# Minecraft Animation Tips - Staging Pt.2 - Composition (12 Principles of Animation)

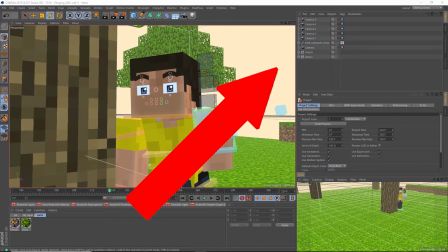This is the second part of another video, you should probably watch the first part first. This video will cover framing composition, so stay tuned.
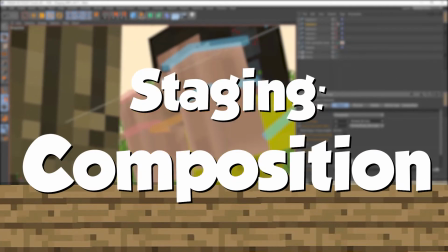What's up survivalists, it's Shreep from TeamWNJ here to talk to you about composition. So I've said it before, you've all heard it, I'm an editor, not a cinematographer.
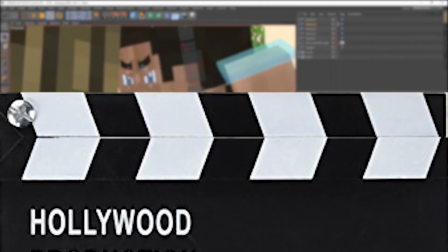But if you want to learn from me what I learned from film school for free, there you go. So let me put emphasis on this again.
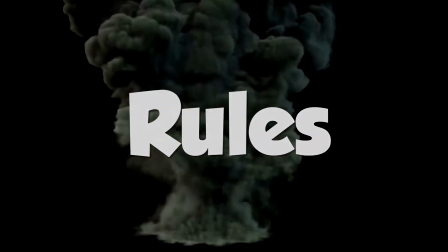These are not rules regardless of their names, and if they are, rules are meant to be broken. These are simple guidelines our elders laid out because this is generally what looks good.
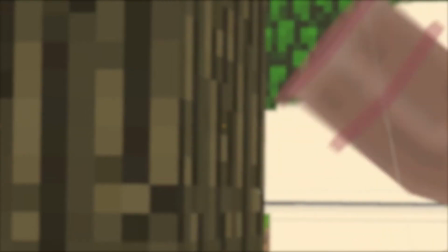Conventions get broken all the time and new stuff is always invented. But master the basics first before you try doing something yourself.
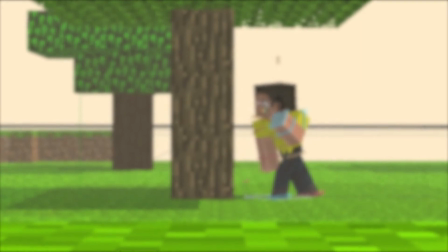There's a reason a wheel is not a square. Okay, enough of the talking, let's start. The rule of thirds is something you all should be familiar with.
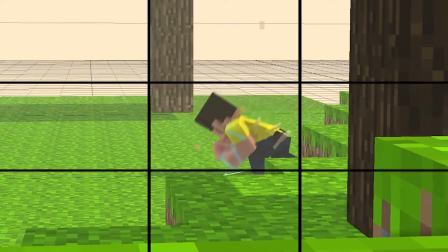Do not, here's what it means. When you draw a grid like this on your screen, the rule states that things that line up with these dots or lines look good.
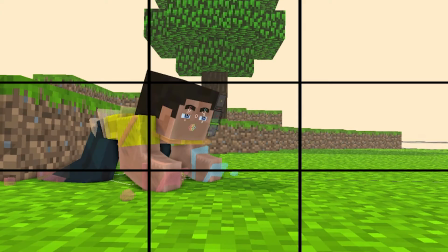It's pretty simple and you can actually develop a habit of doing this just by doing a whole ton. Practice makes perfect. You can intentionally break this rule to make it seem like something's off or not in place.
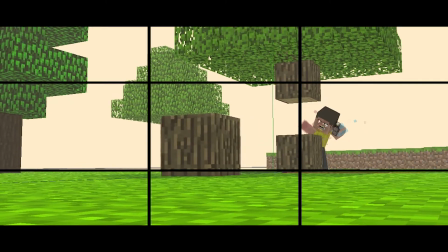However, doing this amateurly gives the impression that you just don't know what you're doing, so be careful. Depth is the theory that says that this is more interesting than this.
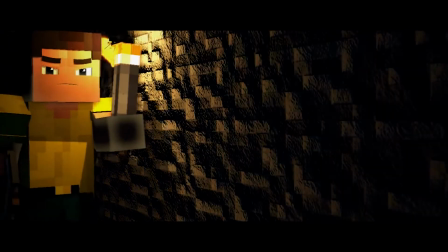When you put depth into a shot, it makes the image pop and stand out so much more because it's just not flat.
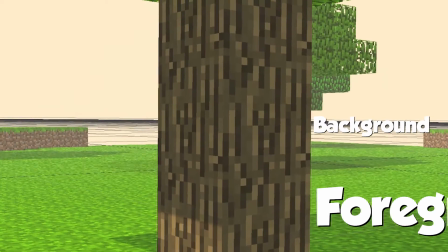It also gives a good opportunity to use foreground and background blur to separate your subject from its surroundings.
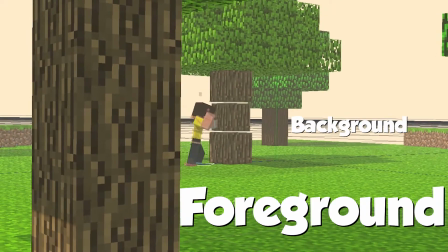But don't make this mistake of chucking some random long forward or in just for the sake of aesthetics.
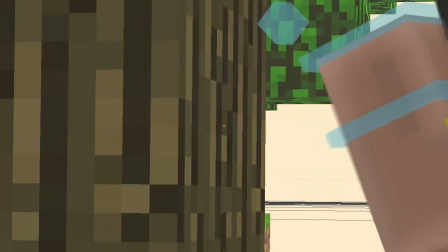The ideal background contributes to the mise-en-scene, the overall composition, and should add to or describe the story.
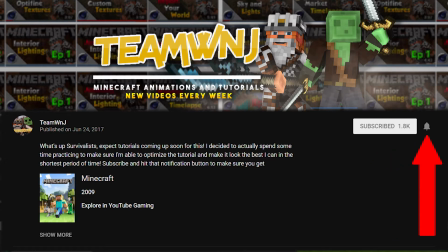Now before we move on, make sure you subscribe and hit that bell icon to get notified when I upload a new video or tutorial to help you improve your Minecraft animations every Monday.
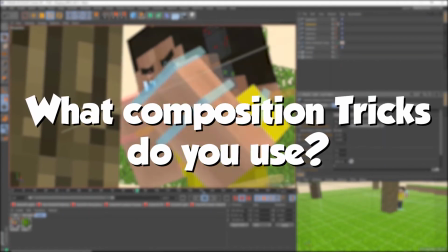Give this video a thumbs up and leave a comment to let me and others know what composition tricks you use. Alright, now moving on to headroom and leadroom.
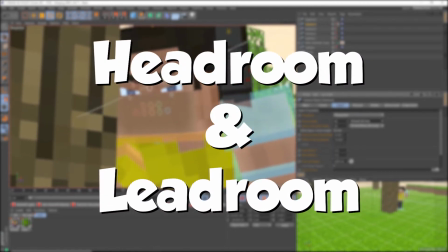I'm going to clamp these together just because they're very similar in terms of what they actually are. As the name suggests, headroom is space above the head.
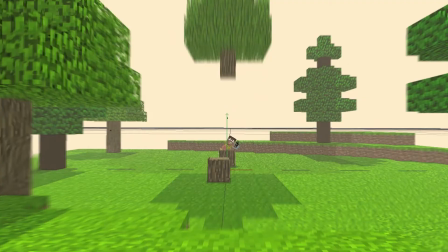Now this is typically used for demonstrating that the character is thinking or to show something above his head. Metaphorically speaking, it also crushes the subject, making him lower in frame and thus inferior.
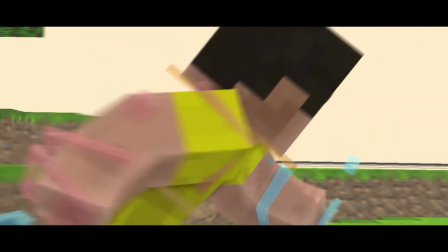His screen presence diminishes. Lead room is space in front of the character. You usually want to give lead room to show something in front of a character.
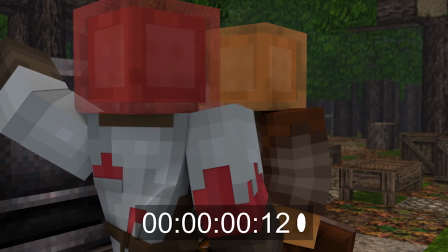Metaphorically, it's also used to give space for the character's words to flow. Now, little headroom and balanced lead room is what you generally want to go for.
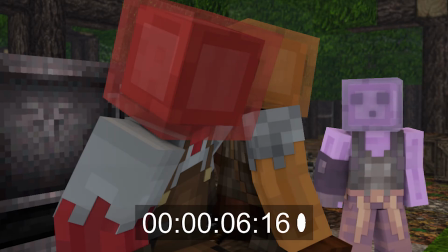The headroom rule is rarely broken unlike the lead room rule. If you're making a horror animation, then listen up.
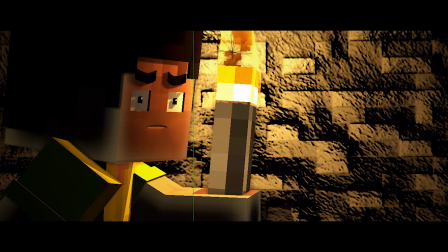Give them a lot of lead room so that there's almost no room behind them. Then make them turn around slowly and pan the camera back.
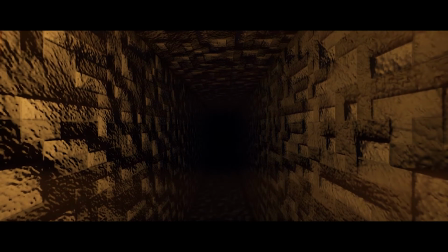You see how this creates a mystery because neither the audience nor the character knows what's behind them.
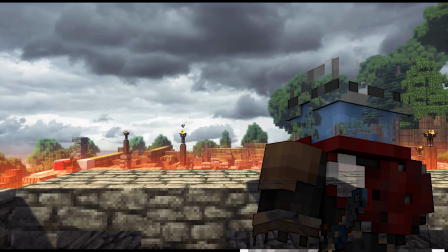Alternatively, reduce the character's lead room in front of them, and throw in a bunch of headroom too. Now they feel cornered or tracked. The TV show Mr. Robot utilizes this very well. Moving on, a cinematic choice every cinematographer needs to make is whether to lock the camera down or to keep it handheld.
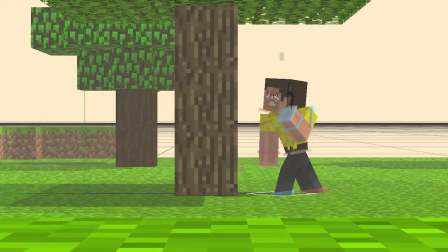Handheld creates a sense of immersion, as if you're actually there. It also adds a sense of unstableness.
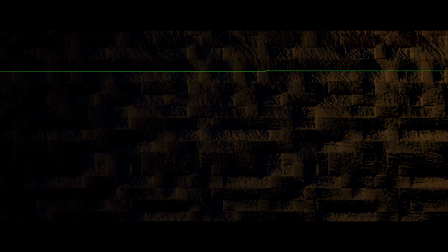Lockdown shots don't have any shake to them and create a sense of stability. Good to clearly show or establish something.
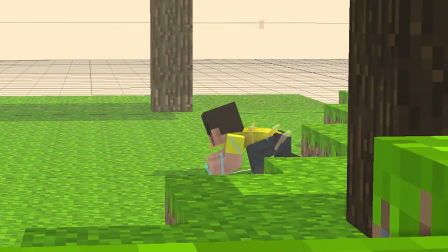Something else cinematographers need to consider is aspect ratio. You're watching this video in 16x9, most likely in 1080p.
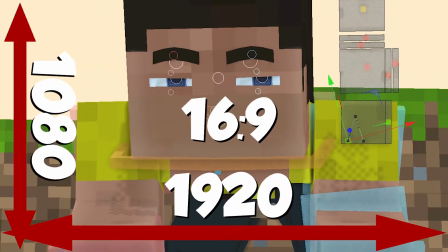That's 1920x1080, which is a 16x9 ratio. Something you might want to do is use widescreen, or 235.
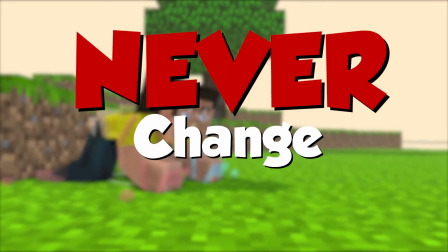When you see these long horizontal videos, they're widescreen. You never want to change the aspect ratio of your animation when it's played, I say even though I've just done it last week.
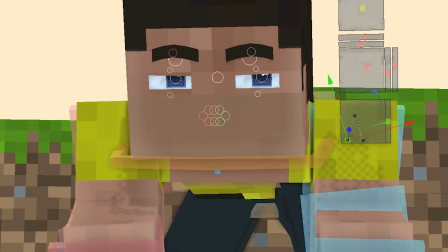I've done this for a good reason. 1. His eyes squint, so this is emulating his eyes, and 2.
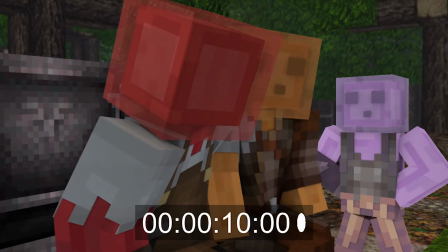Because it's a comedic parody, and I can get away with doing stuff like that. If you're making a professional animation and you're trying to tell a story, you're going to want to lock off your aspect ratio.
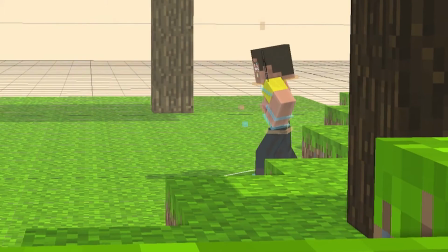Finally, something you want to consider is whether your subjects are moving left to right or right to left. Since most of my audience are English speakers from America, you read from left to right.
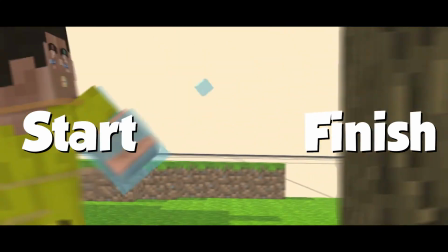Henceforth, when your subjects move from left to right, it feels like he's striving towards an end. Now, this can be used and manipulated in so many ways.
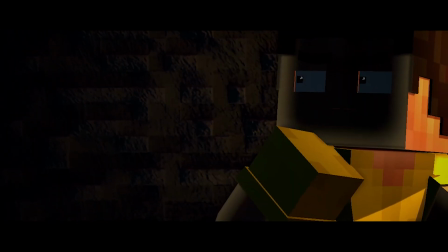If your subject is moving right to left, it can mean either he's being pushed back from his goals, or that his goals weren't even his goals, or that he doesn't want to achieve his goals,
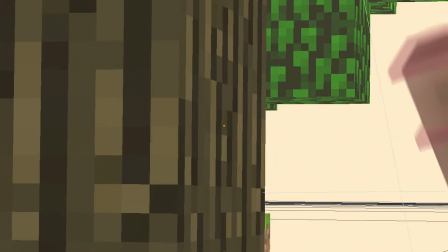or that, you know, you get the point. There's so much you can do based on this and the subtextual potential is insane.
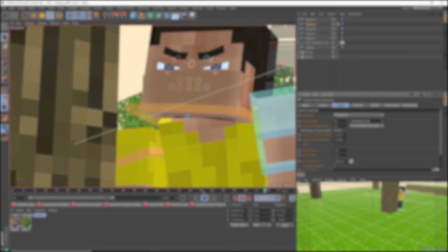Keep in mind that this is not every single composition rule, but just some that I picked out that I thought were most important.
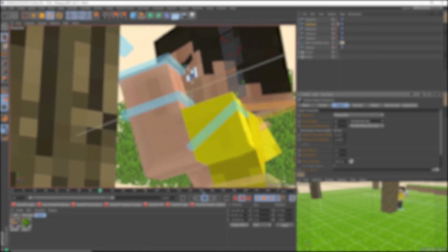Hey, I make videos and tutorials every Monday to help you improve your Minecraft animations, so make sure to subscribe and hit that bell icon so you don't miss out.
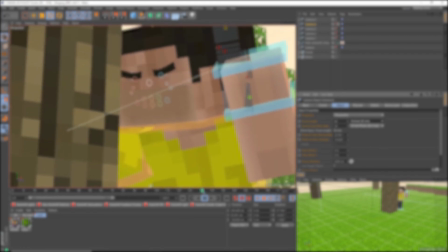Don't forget that humans are pack animals, we work better together, so let me and others know what tips and tricks you use for composition. Cheers!